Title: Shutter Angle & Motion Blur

Motion blur, a very useful tool for a cinematographer to tell their story. Today we're gonna take a closer look at what motion blur actually is and how it affects video.
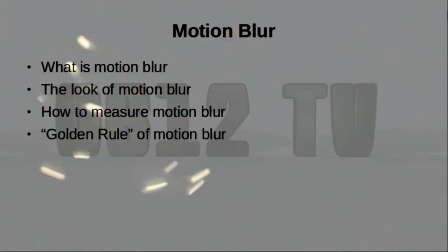0:10 We're gonna look for a way to measure motion blur and discuss some of the best practices, you know, some of the perfect settings for motion blur. You're watching another Random Wednesday episode on 0612TV.
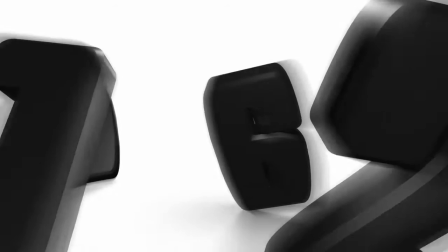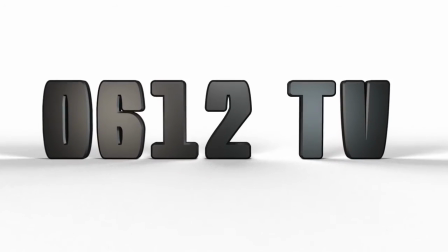Hello and welcome back to another Random Wednesday episode. So first of all, what is motion blur? How does it affect a video? Instead of explaining this in words, take a look at several examples.
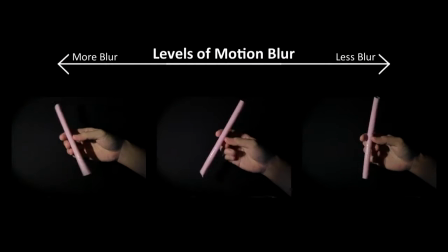0:47 As you can see, the same action actually sort of feels different depending on the amount of motion blur in the video. As you can see, too much motion blur creates a very dreamy effect. The video appears very smooth, in fact so smooth it feels unnatural,
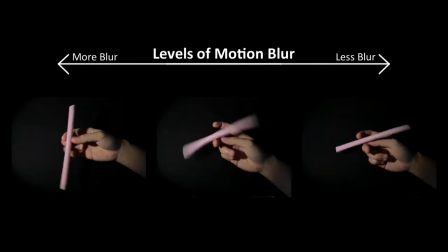1:04 whereas the version with too little motion blur feels jarring and choppy. So understanding the effects of motion blur as a concept isn't too difficult, but how do we measure this? If you're a filmmaker, how do you express this idea? Turns out it isn't exactly straightforward. Now if you're a photographer you'll be saying well, that's not difficult. Why don't we just look at the shutter speed?
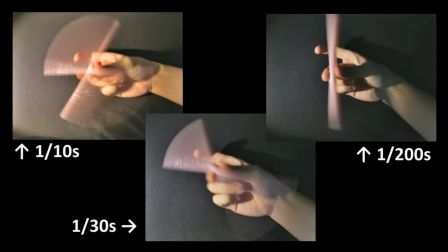1:30 And in a way that is true. While the shutter speed, which determines the length of exposure of each individual frame,
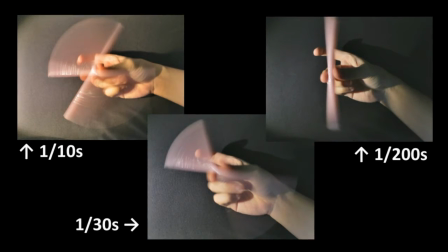1:38 does tell us something about motion blur, it doesn't paint a complete picture.
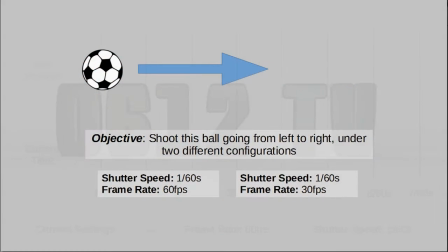1:43 Consider this example. Let's say we want to shoot a ball moving from left to right. We'll do so with two different sets of settings, the first of which being a shutter speed of 1 60th of a second with a frame rate of 60 frames per second.
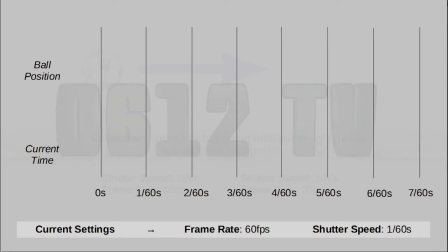1:58 Let's try to trace the motion of the ball and observe the motion blur captured. At the very beginning, let's start time at 0 seconds. Let's place the initial position of the ball here. Now let's jump forward by 1 60th of a second.
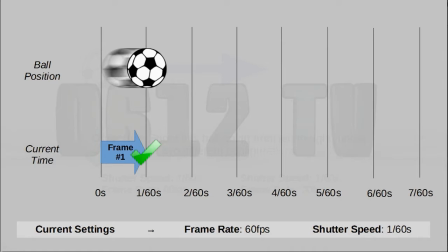2:14 The shutter speed tells us that this is how long the exposure will be. As a result, a simulation of the captured motion blur is shown above. Because of the frame rate, this time interval is also the time interval between subsequent frames, meaning that the next frame begins at the 1 60th of a second mark.
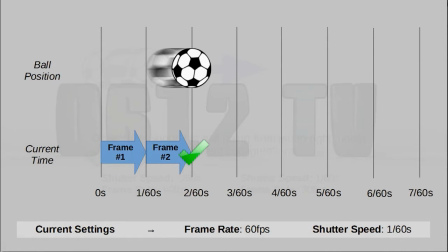2:34 Moving forward, the next exposure is 1 60th of a second again, so we capture a motion trail not unlike the first. If we were to repeat this thought process several times, and we combine all the motion trails that were captured on screen,
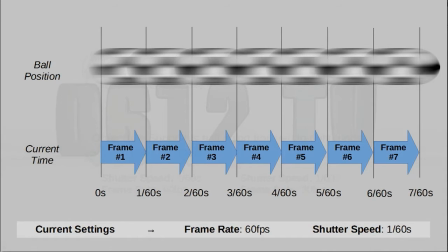2:50 we get something that looks like this, a continuous blur that tracks the entire movement of the ball.
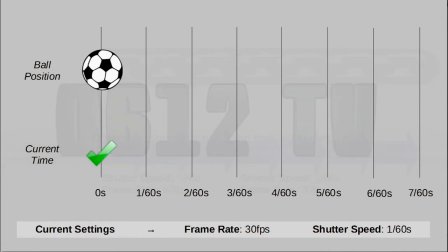2:57 Now let's try this again, but this time we shoot at a lower frame rate, 30 frames per second. Of course, we keep the shutter speed unchanged at 1 60th of a second. For the first 1 60th of a second time interval, everything is as you would expect.
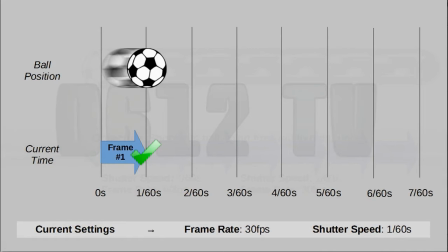3:14 A motion trail is created. However, things are very different for the next interval. Because of the reduced frame rate, the next shot hasn't begun just yet. In fact, for the second interval of time, the camera is idle.
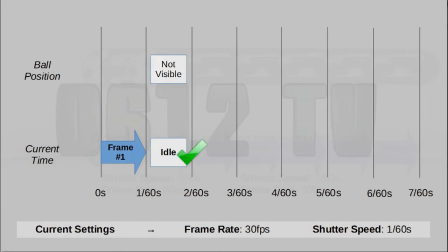3:31 Only on the third interval, that is at the 260th of a second mark, does the second exposure actually begin, creating another motion trail.
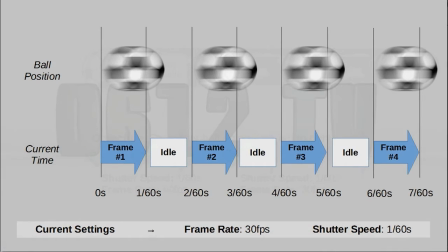3:41 Repeating this thought process moving forward creates a very different pattern of motion trails compared to before. In fact, only half the motion is being captured. So yeah,
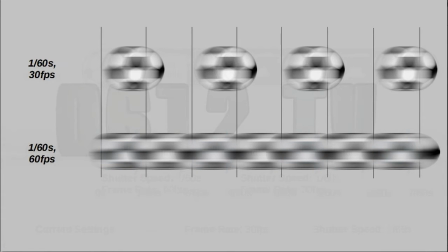3:52 this should serve as some kind of a counter example to show us that shutter speed alone is actually not enough to describe the nature of the motion blur, well at least in video. Instead, in the context of video, a good measure of motion blur should take frame rates into account as well.